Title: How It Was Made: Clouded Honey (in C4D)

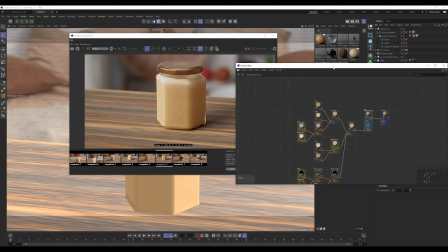(8:22)
So anyway, I'll go into how I built the material. Now I've got two parts to this honey material.
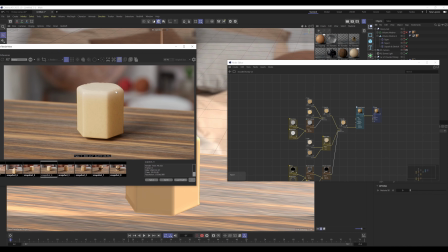(8:30)
I've got this main body here and this gradient up to this cloud, or this crystallized honey.
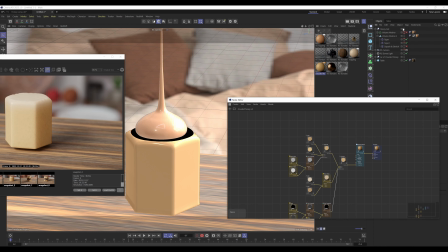(8:37)
And let me just get rid of the honey test. We've got this, I don't know why it's black in the viewport, but it's basically the same material that's used at the top of this gradient, just as one material in itself, which I'll show you in a moment.
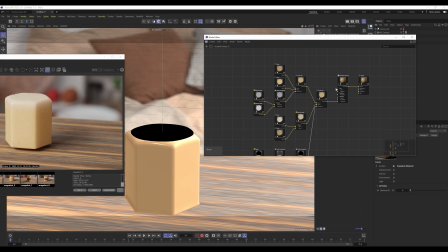(8:54)
So yeah, with the clouded honey, we got a colour mix going into the overall tint. This is what's correcting the colour, essentially, from when I was having issues with the jar and the colouring.
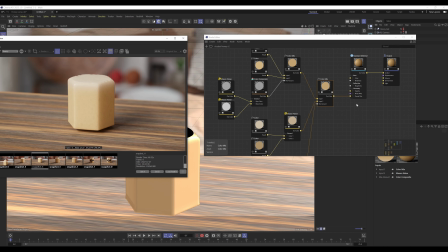(9:07)
This is because using the overall tint meant I could adjust the colours of the overall material without affecting the translucency of the subsurface scattering and things like that, which I was relying on very heavily. So this was a way to introduce colour again without affecting the physical properties of the material.
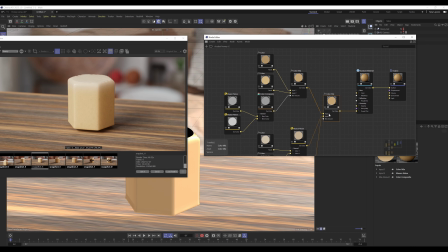(9:27)
So I got this colour mix, and there's two inputs and a mix amount. Basically we've got input 1, which is the body of the honey, input 2, which is this crystallized honey at the top, and then in the mix amount it's basically a noisy gradient between the body into the top.
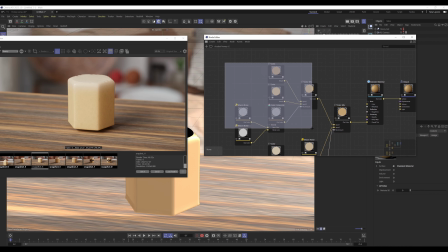(9:46)
So that's essentially it. We've just got the top part here, which is a colour which is built with two different colours, which are being distributed with noise. So you basically got the dark parts of the noise and then the light parts of the noise.
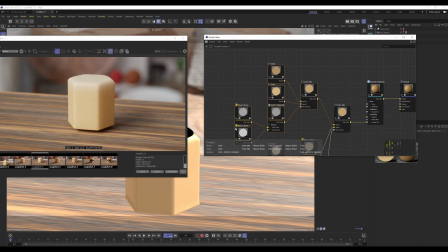(10:04)
That's basically what this is. Then the next part, which is the crystallized honey, which is just a mixture of different colours, and then the gradient ramp to kind of distribute between.
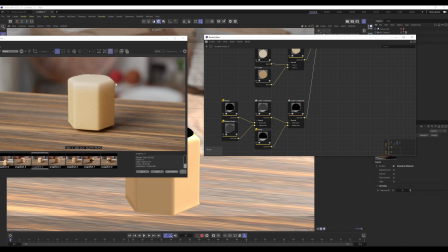(10:20)
And I used a bit of noise in the ramp just so it wasn't just a clean gradient from one to the other. It's just like a little bit of noise in there, just so it wasn't so uniform. And then for the topping, for this top polygon here, the
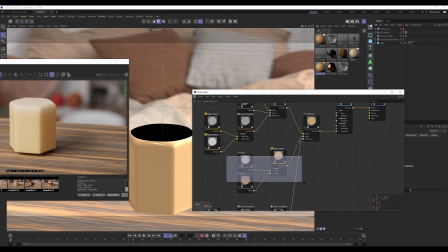(10:37)
dark one, it's literally just this part plugged in. So if I go in the topping, you can see it's the same part, it's just that on its own.
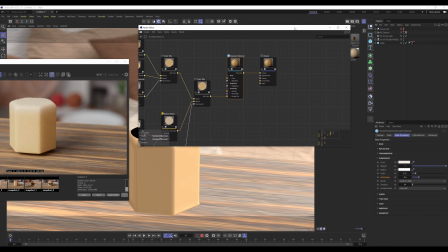(10:48)
And for the subsurface scattering, is pretty much this. Now you don't have, oh, this isn't me saying, oh, you have to use these settings to get the clouded honey look.
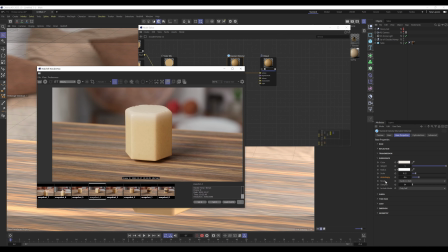(11:01)
It's just these are the settings that I used, and you know, for the scale of the scene that I'm working at, this kind of, you know, this worked for me. I'll say the main feature here is to do with the anisotropy, because with this negative value here, this negative 0.6,
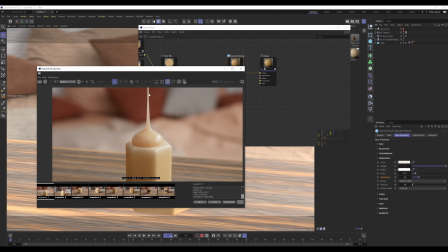(11:18)
this is what put more emphasis on the translucency and opaque parts. So you can see here it goes like very translucent, and then when it gets to this part it's suddenly very opaque. That's what this negative value helped with, because if I had this at 0,
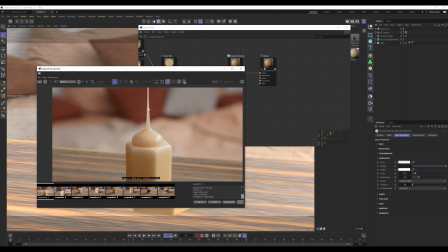(11:37)
then that separation wouldn't be as distinct. And I originally had this set at an even lower value, it's at negative 0.85,
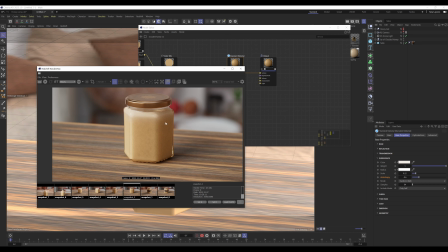(11:47)
but when it came to the block of honey in the jar, it just created too much shadow, and I thought maybe it's a bit too much. It made the honey look quite thick and dense, and it looked a bit too dense for my liking, so I just dialed it down to negative 0.6.
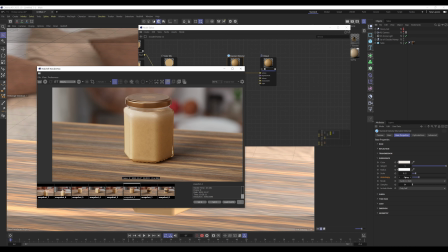(12:05)
If you were to do this in the opposite direction, if you were to increase it to a positive value, you end up with something more glass-like. I think it says in the documentation, if I remember rightly, because I did check whilst I was playing with this setting, it says like if you increase the value, you end up with things looking more glassy,
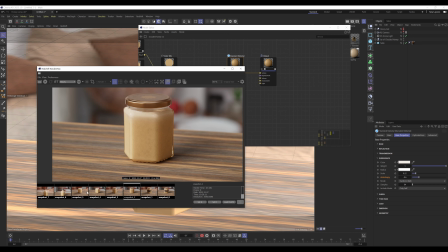(12:24)
which is obviously not what I wanted.